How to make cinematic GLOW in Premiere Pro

This week, let me show you a trick that you can add to your color grading toolbox, the cinematic glow. Let's go.
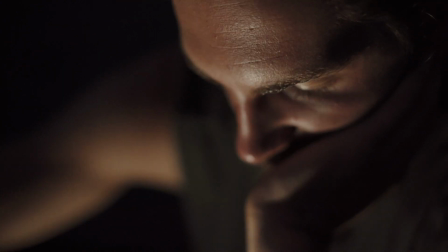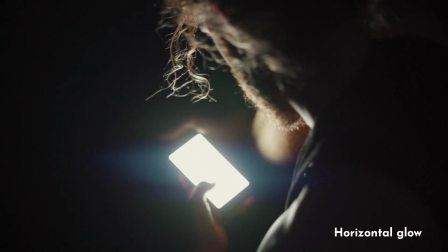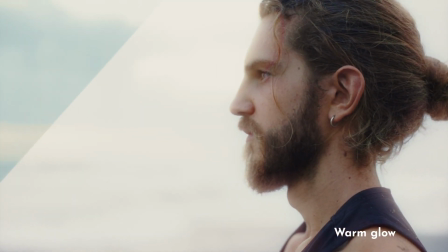These clips that you just saw were shot in Bali a few months ago. We were there with Kalum. Kalum is a mental performance coach and a well-being coach. And this advertisement was shot with the A7 III, the Sony mirrorless camera. And in this video, I'm not going to show you the color grading process, but I'm gonna show you how to make this glow effect in Premiere Pro. And this effect is really cool to give you, for example, you can use it to create these fake anamorphic artifacts.
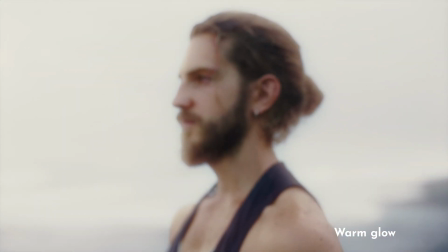57s
Or then you can use it to give your highlights a nice glow to kind of affect the mood and feel of your clips. And this is a really good tool to kind of take away a bit of that digital harshness that our super sharp mirrorless cameras sometimes have. So let's start playing around with Premiere so you can kind of see how this glow effect is done.
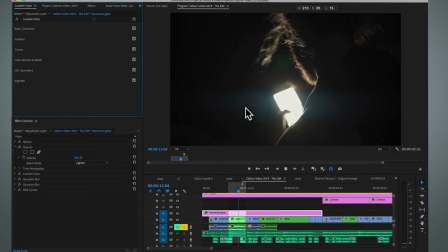79s
Here in Premiere, I'm going to show you how to create this horizontal blur to your light sources.
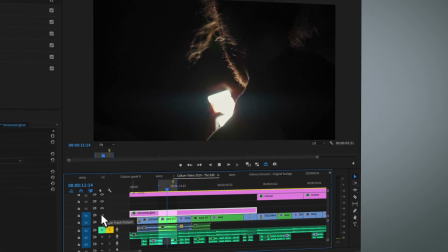85s
And this glow is located on this adjustment layer, so you can easily turn it off and on.
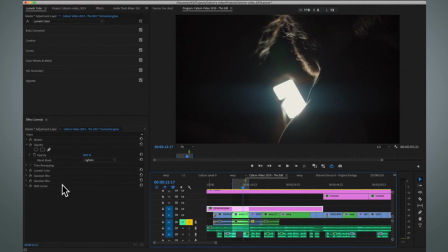90s
So let's start by removing all the effects and starting from scratch so you can see how this is done.
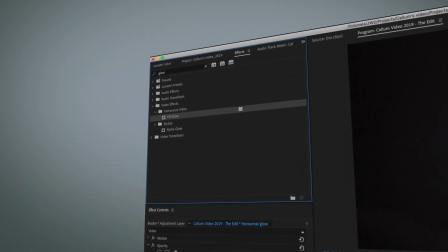101s
And before I show it, I want to mention that in Premiere there is a relatively good glow effect called the VR glow,
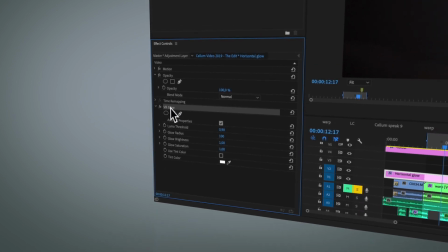108s
but this is not as customizable as the method that we're going to show next.
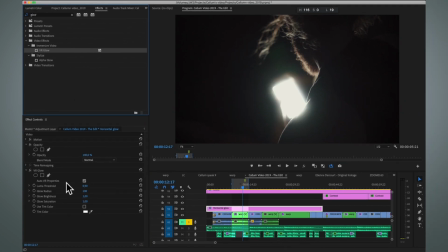113s
So if you want to just add a quick glow in your videos, you might get away with this effect, but let me show you how you can kind of customize it to your liking as much as you want.
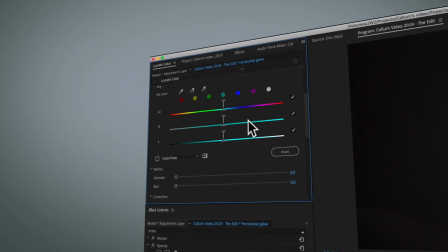123s
So the first thing is we're going to open up the Lumetri color effect, and in the secondary HSL secondaries, I'm going to turn off these ones, and I'm just going to use this luminance one.
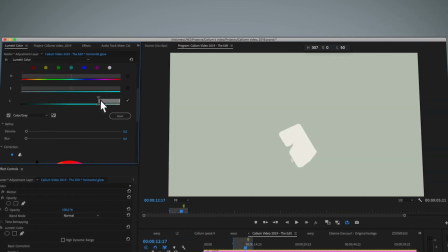136s
And with this, I'm targeting what part of the image I want to have the glow. And I'm going to actually use the color on black and leave this check mark on.
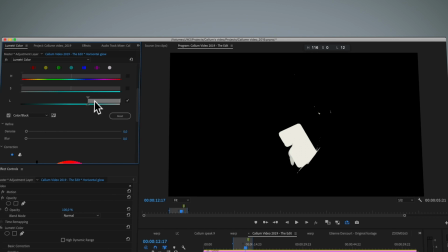146s
And with this, I can kind of decide what part of the image, what kind of part of the light sources I want to have the glow effect.
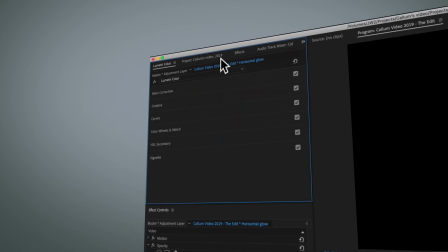154s
And that's about it for the first part. Then the next part is to add a Gaussian blur effect. And I'm going to add it two times. And I'm going to put this repeat X pixels on.
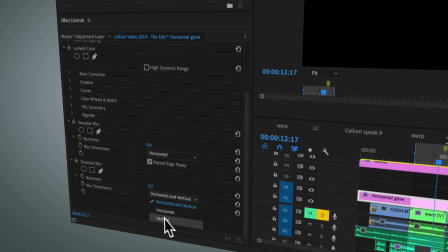165s
And on the top one, I'm going to put it on horizontal. On the lower one, I'm going to put it to vertical.
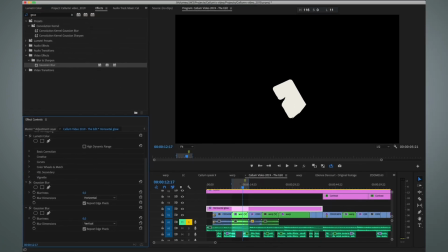171s
And now I can start shaping the shape of the blur. So here I'm going to add a lot of horizontal blur.
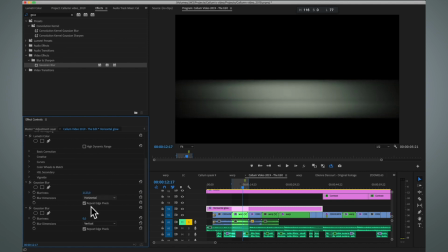177s
So something like this. And then for avoiding it from being too rough on the edges, I'm going to add a bit of vertical blur as well, but not as much as the horizontal blur.
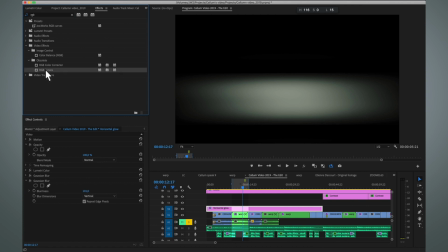189s
And then I'm going to apply RGB curves. And with this, I can kind of shape the roll-off. For example, here the roll-off is very harsh. It's kind of the values are bright, and then they kind of suddenly dive into pure black.
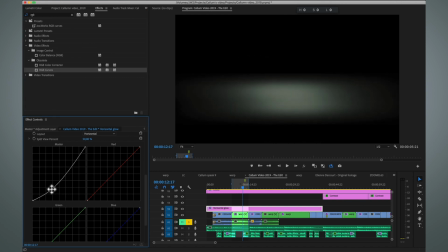204s
So with this, I can kind of make the roll-off much more smoother, and then it makes it much more kind of natural in the image, in the end image as well. And then with these color curves, I can actually give this glow some color.
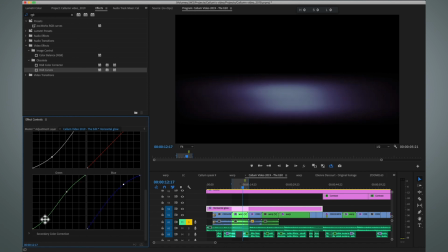220s
And I think I would like to give it a kind of this interesting teal, and then in the shadows it kind of starts from teal and goes into magenta, so it has a nice kind of a change in color along the way.
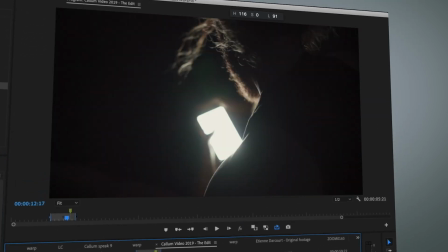234s
And that's now our glow effect, and now we next need to blend it with the original footage.
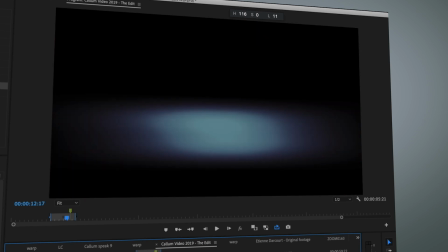240s
So here's our original footage and here's our glow. And to do the blending, we are going to use blending modes.
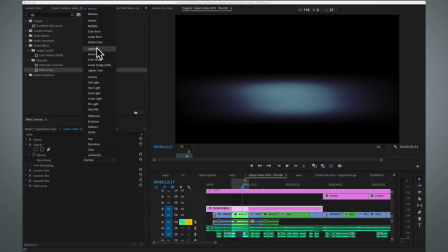246s
And in this case, I like to use the lighten blending mode.